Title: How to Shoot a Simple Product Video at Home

What's up guys? This is Joseph with TC Studios. Today we're going to be showing you how to make a professional product video. So without further ado, let's get right into it. Before we get started into the process of making the video, we want to show you a little bit of our setup.
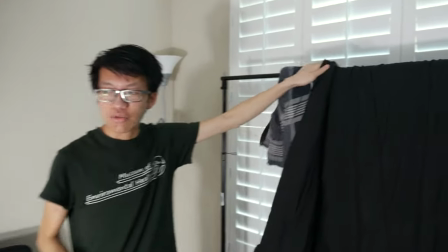[0:34]
So starting with the whole entire video itself, we want to have a nice black backdrop.
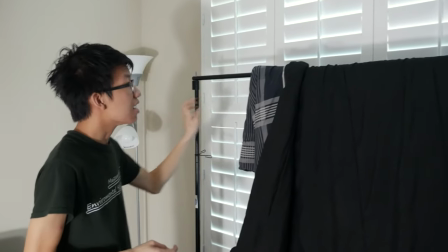[0:38]
So we went with this pretty cheap stand and we have this blanket over it.
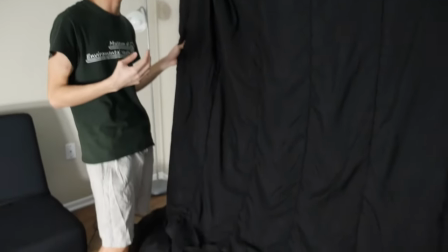[0:43]
Now there are options like black cloth but we chose to use a blanket because we have this window back
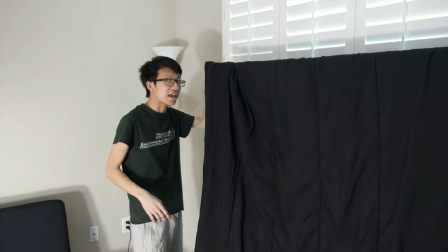[0:49]
here which although it's closed it allows some light in and it's not going to give us a nice black background.
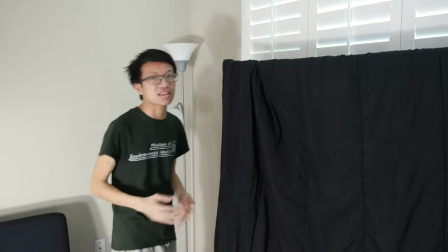[0:54]
Now the real secret in getting a perfect pitch black background is the distance away where you're stuck the distance from your subject to the background.
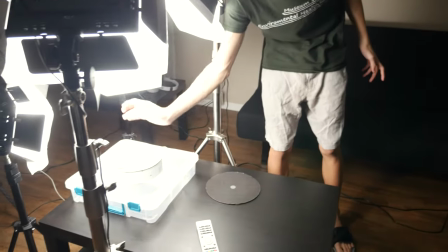[1:03]
So for our setup for example we have our actual product that's going to be here and we have a good amount of distance away from from it.
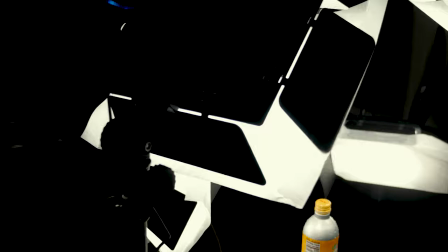[1:12]
And the reason why this is so critical is because you have lights, you have a lot of lights that are shining, you have things that are shining in the background and that's not going to give you a black backdrop.
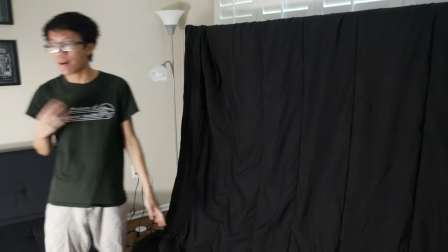[1:22]
Now as you can see ours is clearly not perfect, there's still some light leakage but it's very minimal and because our light is so bright here in the center,
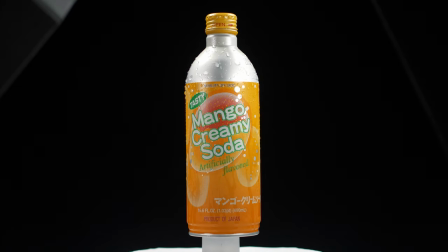[1:31]
we're going to expose our product really well to the point where the background will become underexposed and we'll use that to our advantage.
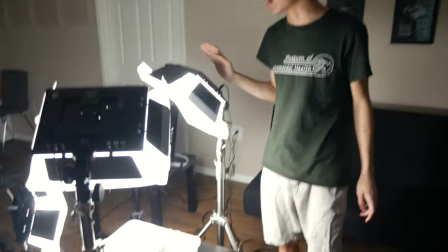[1:38]
Now coming here with our entire lighting setup, we have a very basic lighting setup.
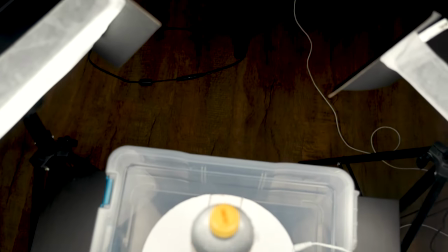[1:44]
We have four lights here in total. We have two that are in the front. This is to shine on the front of the product and two that are on the back.
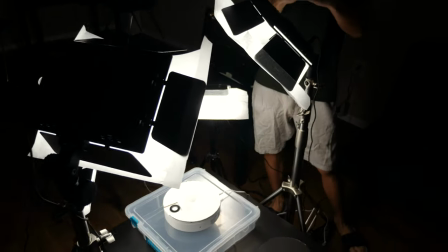[1:52]
These are bigger panels. All these are LED panels with CRI of 90% and more, which is very critical in giving you that rich color.
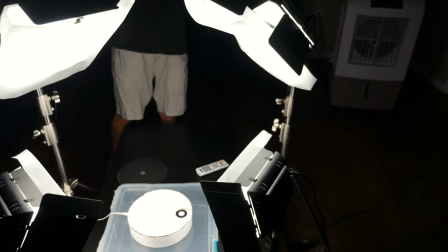[2:01]
So we have two on the back here which we decided to point
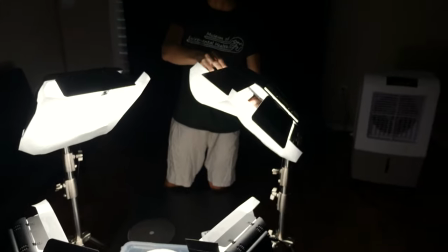[2:06]
it this way and we made sure to use these these little flaps to our advantage.
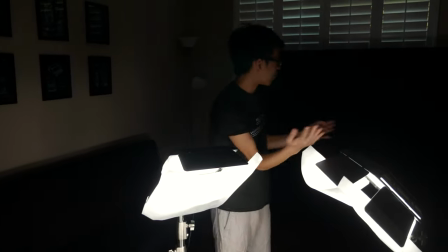[2:11]
If we don't use these little flaps we'll get more light leakage.
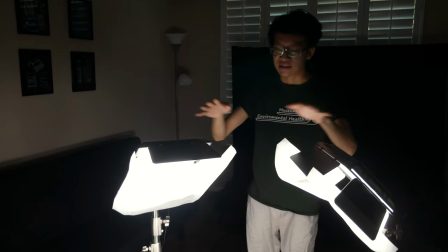[2:14]
So we use these flaps to our advantage here and these two are kind of pointed up towards the object
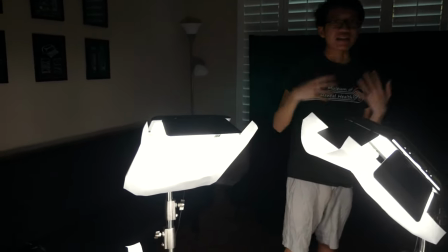[2:20]
and these two are just towards the front of the object and this gives this gives a very nice three-dimensional look.
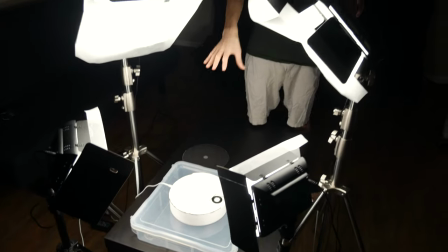[2:26]
Now all these are dimmable so once we put our objects in front we can kind of see how how much we want to
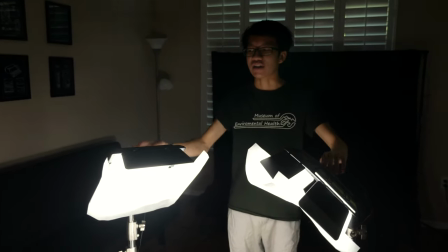[2:34]
dim it by now you can select the channel of these lights so these two are on the same channel so they dim uh in sync they dim at the same
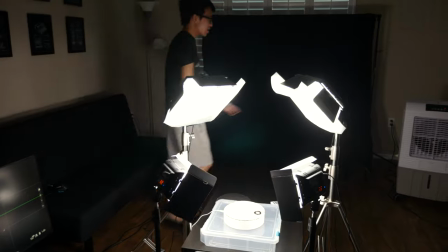[2:41]
time and these two are on the same channel too all right so now that we have this set up um over here on the actual
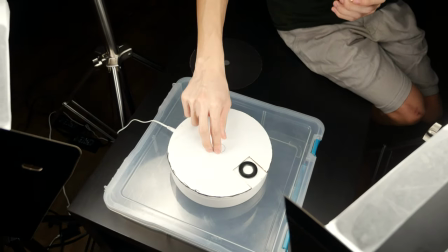[2:50]
table we have a turntable and this will when you place an object here it will rotate and we have a remote control where you can control the speed
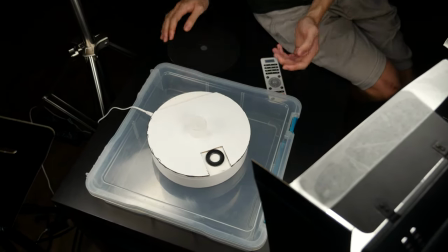[2:58]
and timing of it and this is a this is a must-have for for any kind of professional
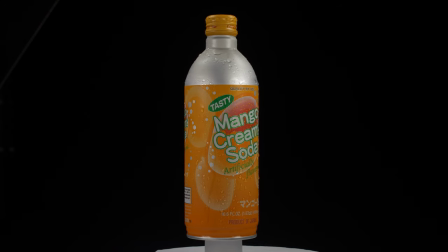[3:03]
product video because you really get that professional look alright so coming
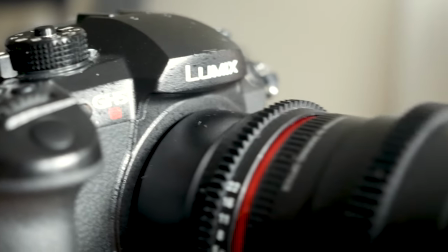[3:08]
down here to our camera we're using the GH5S and
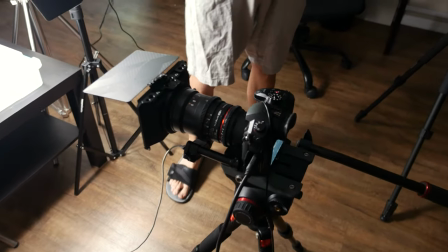[3:12]
we're going to be recording 4k today because 4k gives us two times zoom
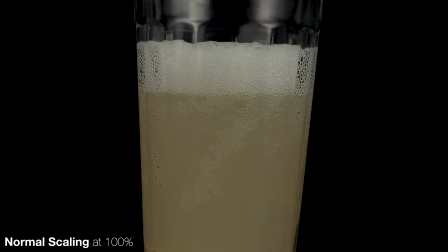[3:17]
capabilities when we upload it in 1080 our clients typically just need 1080 video for their commercial work so this gives us a lot of possibility
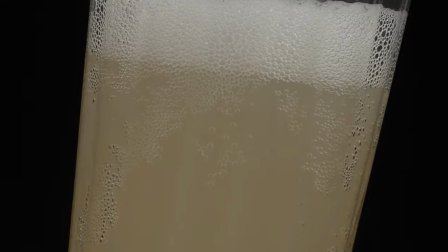[3:25]
to zoom in to do a lot of scaling a lot of rotation work without actually having to move the camera other setup might include a slider which we have used in the past but those require advanced follow focus techniques to be able to get the focus correct and so we're just
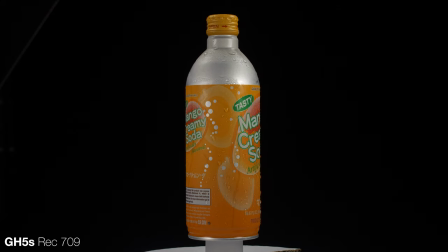[3:41]
going to be recording in 4k we're not going to do any log footage we're just going to use Rec.709 because there's no real benefit to doing log footage.
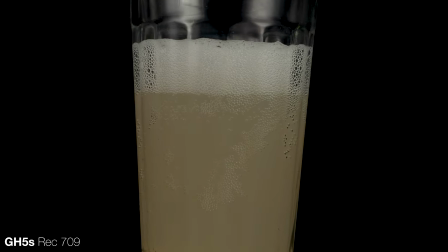[3:49]
You're not really going to get that high dynamic range. You don't really need that high dynamic range detail.
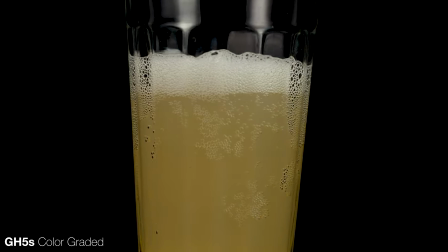[3:54]
So we're just going to be doing, and it's a lot easier on the computer when we're editing, which there's already a lot of processing that we need to do when we load it in Premiere. So coming over here, we just have a, well, you're going to have to rotate.